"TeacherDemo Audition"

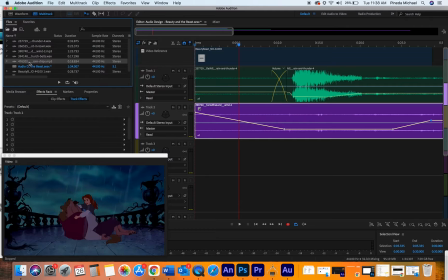8:23 like. Fine. I'm okay with that. Let's go. I'm gonna have like actually have some like fat raindrops here that I have too.
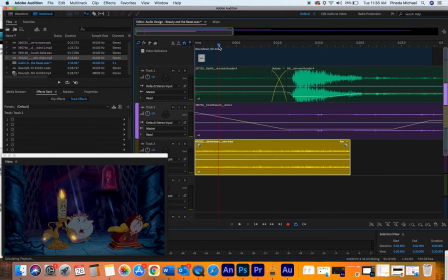8:29 Let's see. Now, if you notice right here, right, I am right there in the rain, in the space of the rain that's happening. So those raindrops are going to be pretty loud. But then I get to this shot right here, and our focus is over here.
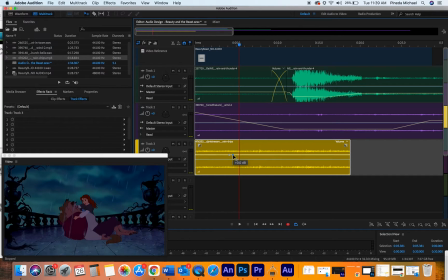8:49 And so I'd kind of want to use this as like almost like spatial awareness. So from here to here, I'm going to have the raindrops not be as loud as they were. And let's see what that sounds like.
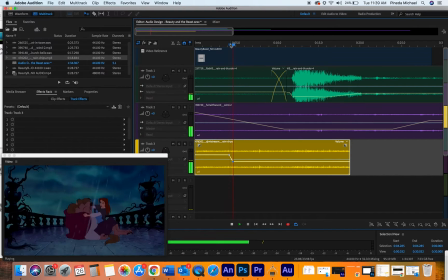9:03 You see that slight dip there? You can really changes the view of where we're at in space. And then once we get a little bit closer, I'm also going to change so every camera angle, I'm going to change like kind of what that sounds like.
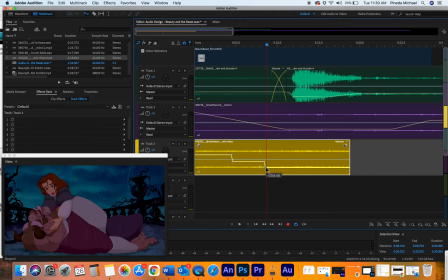9:23 So from here to here, let's do another one here where we go. Let's go even lower because I really want to bring less emphasis on the raindrops because it's more about the emotional moment between Belle and the Beast.
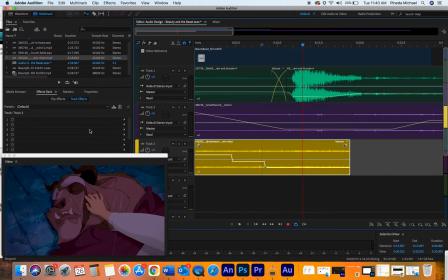9:37 So does this sound good? Not really. I mean, I'd make a lot of changes here, but there's this one here that I really like, and it is this the church bells.
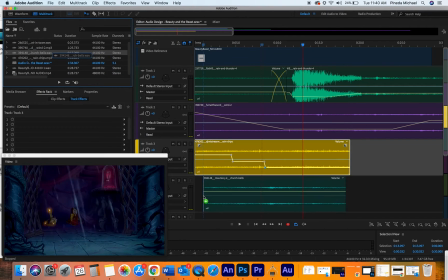9:44 So I'm going to add some church bells in.
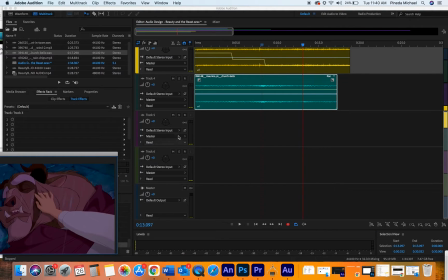9:47 Now you can keep going and notice that there are 6 default tracks, but not really, because if I just keep dragging down, it'll just keep making more and more and more.
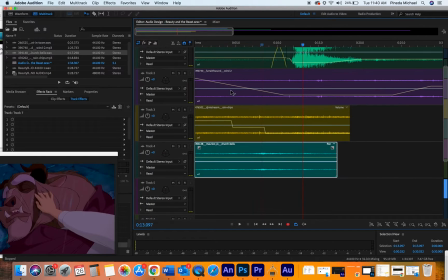9:54 So I have like an unlimited amount of tracks. I really like those bells. I think the bells kind of like there's something in the ambience that you don't see in the scene, which is cool.
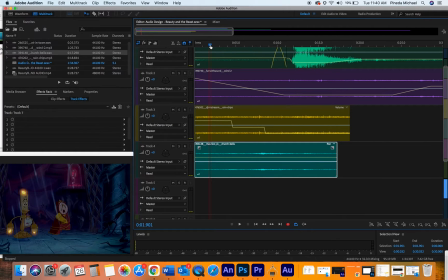10:09 But I think it certainly fits. It has a dramatic tone to it, so it almost works as like a non-diegetic sound, but it's not. But you hear those birds in there? I don't like those birds. Those birds don't fit.
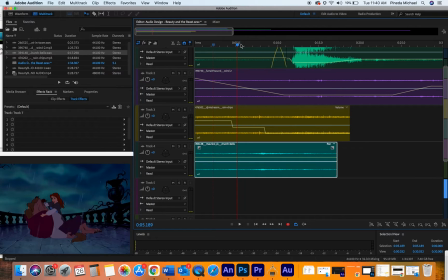10:24 It's raining outside. Birds don't go and chirp like that when it's raining like this. It's terrible. How do we get rid of those birds? Well, that's where waveform comes in. So in multi-track, I'm just editing and mixing my sounds together, changing the decibel level, doing all of this, right?
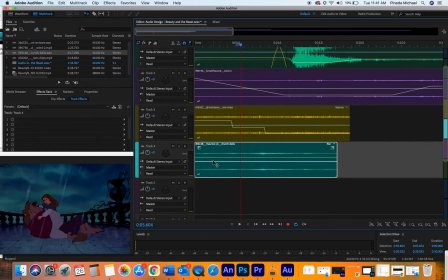10:42 If I go to waveform, though, I can adjust and edit sounds, just like you would in Photoshop. It's like Photoshop, but for sound, okay?
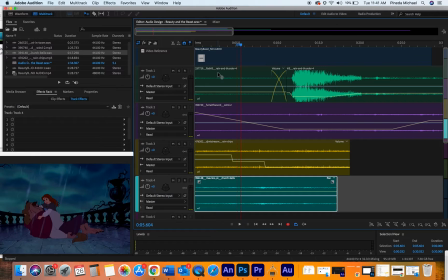10:50 Before that, though, I skipped over one thing that I wanted to add. I'd really like you to name these tracks.
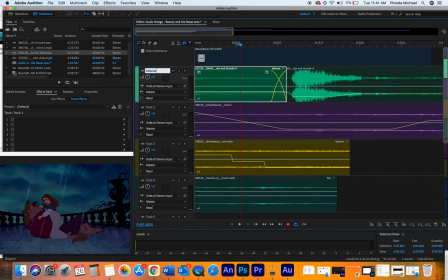10:56 So ambient, and then this is thunder. We just click right there on track 2, ambient, and this is wind.
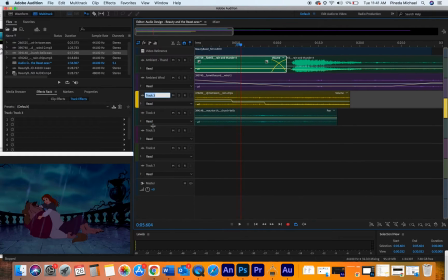11:08 Ambient rain, whatever. So go through and then name each one of these to stay organized.
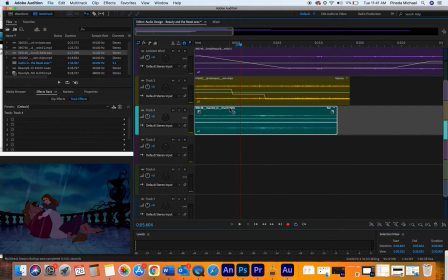11:15 But so like on this church bell ones, I'm going to double click here, just right on the track. And notice that I've now switched over to my waveform.
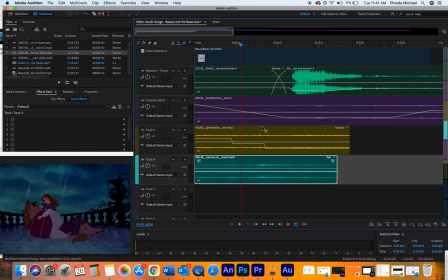11:23 So my multi-track is where I can edit these sounds together, and I can mix the sounds together. And if I want to edit the individual tracks, I can just double click on them, pop it right over to waveform, and if I want to go back, I just go to multi-track.
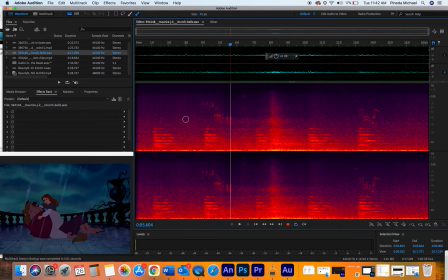11:37 Okay, so there's my church bells.
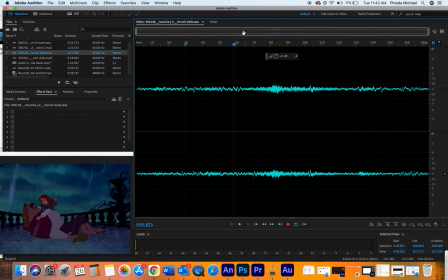11:44 Now, let me turn that off. This is what you're going to see. You're going to see the decibel level, which is the volume, and you're going to see 2 lines probably, and then one is going to say L, and the other one's going to say R, and this is your left ear and the right ear, because when you're designing in surround, you have things coming out of your left ear and your right ear, and then for this track, it's the same thing.
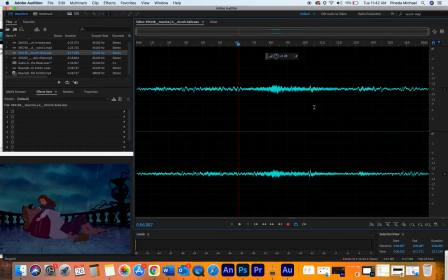12:04 So if you're putting on headphones, you hear the same thing out of left ear and right ear. Have you ever heard a track where something plays in the left ear but not the right ear? That's because they just do that, and they just turn it off, the left ear, and then so that way it just only plays in the right ear.
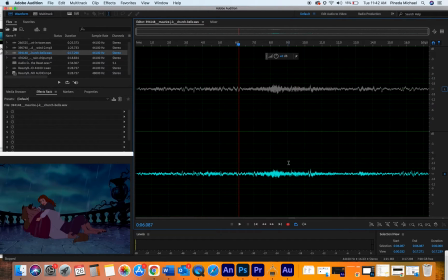12:16 And sometimes we do that just to create a sense of like space. Like if somebody's knocking on the right side of the stage, I'd only want it happening over here on the right side. Again, a lot of times for spatial awareness. So I'll turn that back on.